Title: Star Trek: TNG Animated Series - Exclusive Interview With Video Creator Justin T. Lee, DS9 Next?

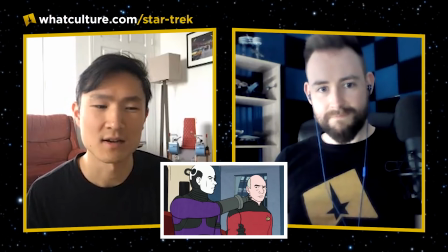And then of course, adding all those, like I looked at episodes of TAS and saw that if there was like a background character moving,
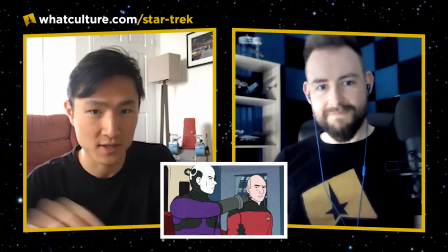like all the foreground characters would jiggle because they'd have to take those front layers off to replace the back cell so you do the same thing so if Worf
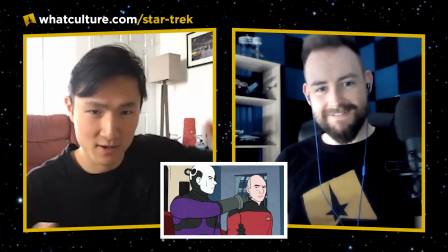is in the background talking Picard and Riker are kind of like jiggling around in the foreground because they would always the registration
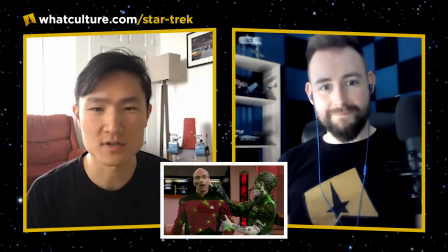would be a little bit off so but the funny thing is I don't I'm sure somebody's already caught this maybe you've already caught this is that if you if you do play the TNG scene or that sequence and this sequence next to each other they're timed exactly the same like you can watch them side by
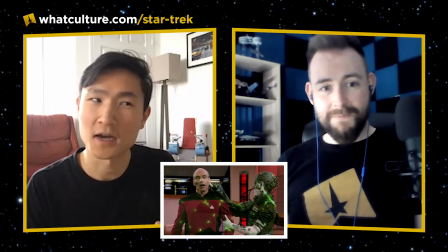side because i didn't change the the dialogue timing so everything is this
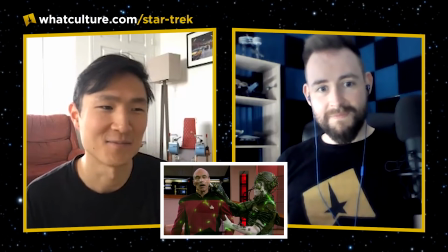like paced out the same way so um and i i don't know if that was
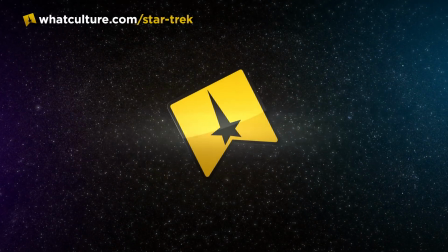uh i don't know why i did that but that's how i did it inspired choice on the sort of pink borg love it
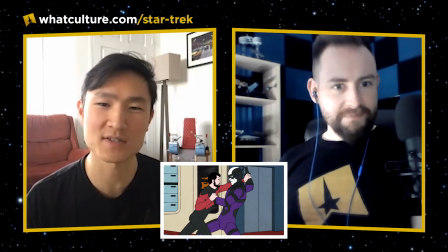i as soon as i was like i'm gonna do best of both worlds i was like the borg cube is pinky
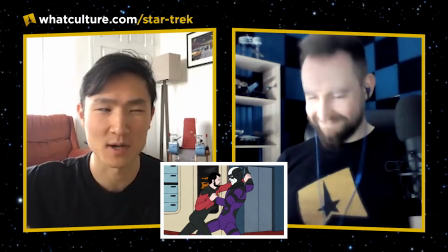purpley like i was just like that's the tas pink board cube for sure and same thing with like the board drones
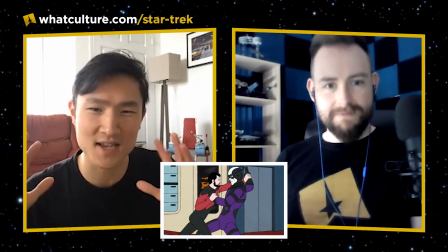like i was like they'd have a kind of purple accent on them i was just like that's how they it just felt like that's what they would have done they seemed to
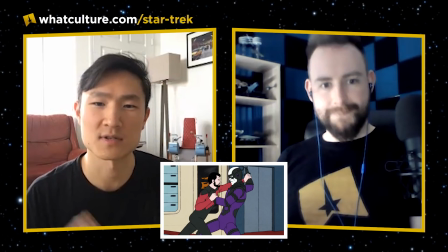love that i've heard like both stories that the art director was colorblind and also that it was not because of that but it It was just, there's something about that kind of,
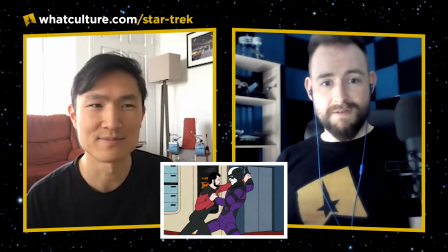I even added a little like pinky kick to the ceiling of the D-bridge just because I was like,
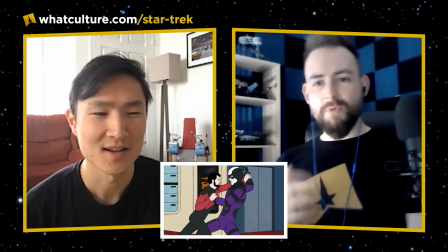it just needs a little, you know. It reminds me very much of the Klingons from the animated series.
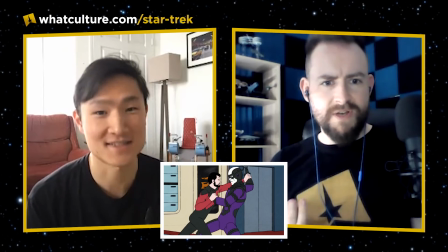Yes. Yeah.
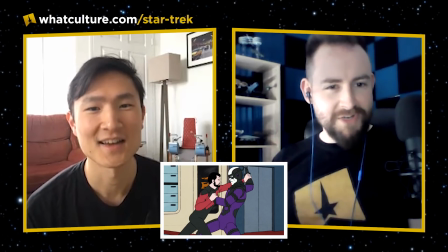It's kind of like, it's like they decided that villains in Star Trek universe, in the animated universe for sure, have a pink purple tinge.
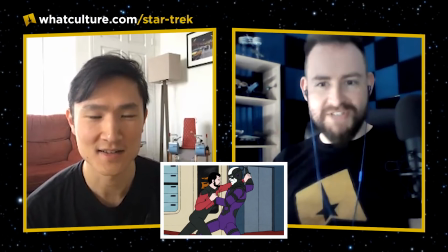And that is now the rule.
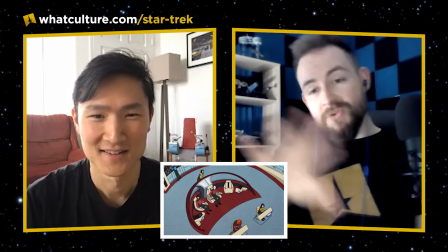The one thing that I love, love so much that you added that i know was obviously not in best of both worlds was thank you for putting a on the bridge
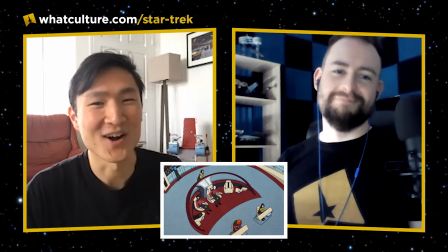so i know because of lower decks
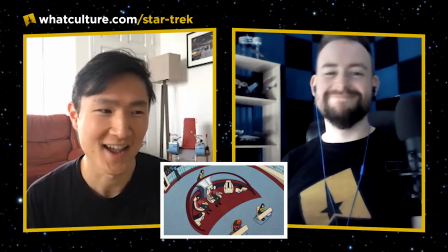that there is kazinti and starfleet now and i what i heard was in my head
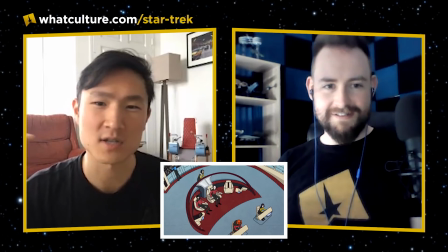was like um there was an interview with walter koenig where he talked about writing the infinite vulcan and he he said the
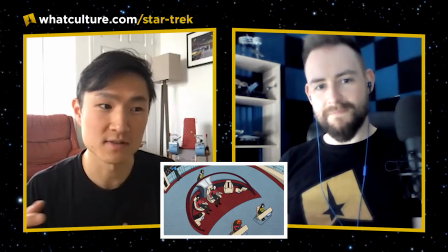note that he kept getting from gene roddenberry was you know exploit the the medium of animation you're not exploiting the medium of animation and he of course wanted to do that
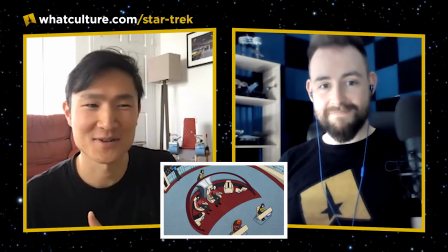story about clones and Roddenberry as Walter Koenig says wanted to do a story about like talking asparagus or brussels sprouts or something so
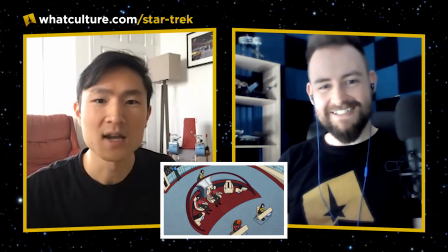he kept having to like shove this other thing in and I was like okay it can't all be humans and a Klingon on the bridge of the enterprise there has
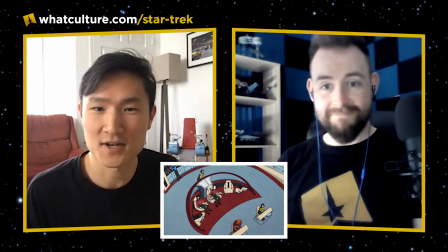to be a very like something that would have been impossible for live action Trek to do at that time so um thank you for catching that um
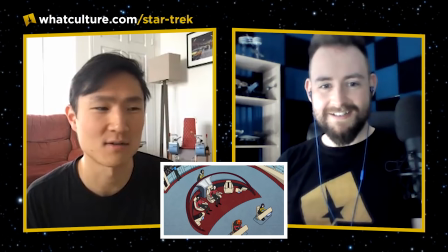the other easter egg that i was very proud to put in which i don't know if anyone's caught yet is that the um the turbo lift
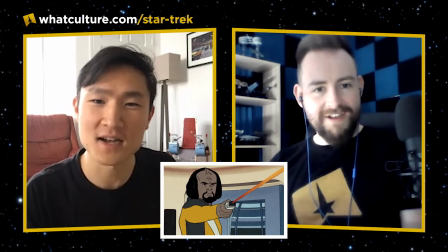is open did it has anyone caught oh i have because like when the car is up in the background because like on tas like 90 of the
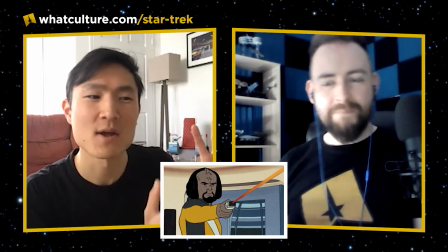time i'm sure that's not a fair percentage but almost 90 of the time the turbo lift door is open on the bridge because i guess when
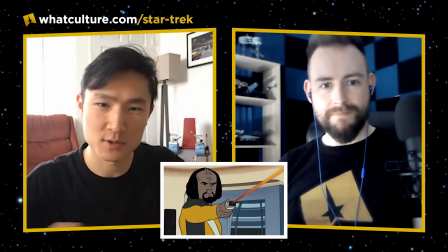they were photographing the cells someone kept forgetting to put the the door the red little red door on on so i
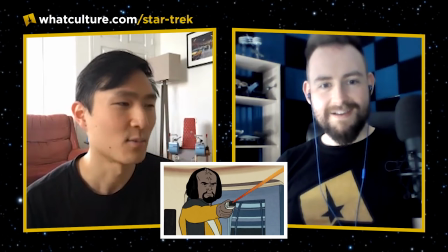guess they made the background piece so that they could animate the door opening if they had to but they always forgot to put it on so i was like it's very important
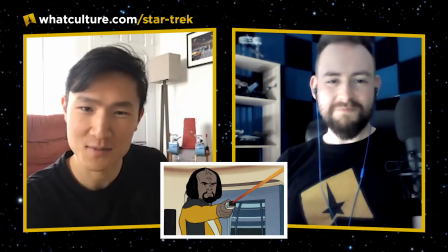to me that when picard stands up when the borg shows up that the elevator in the background is open it's just like that of course somebody would
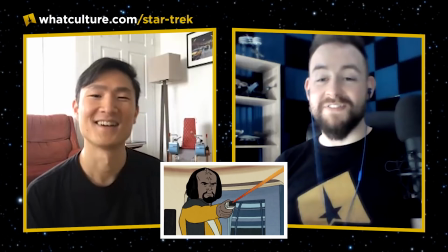have forgotten to put that on to see what i thought anyway that that is that is proper and i'm gonna say this with love that is
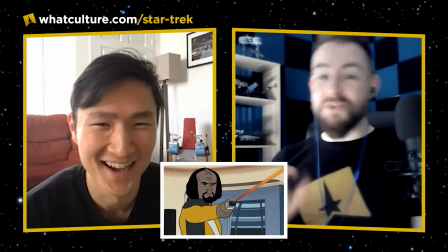proper nerd levels of detail that is yeah you are in good company that is perfect you've been working on this for a long time but this has technically been in the universe for like 24 hours uh can we have more please uh i'm thinking like i'm like what do i is like this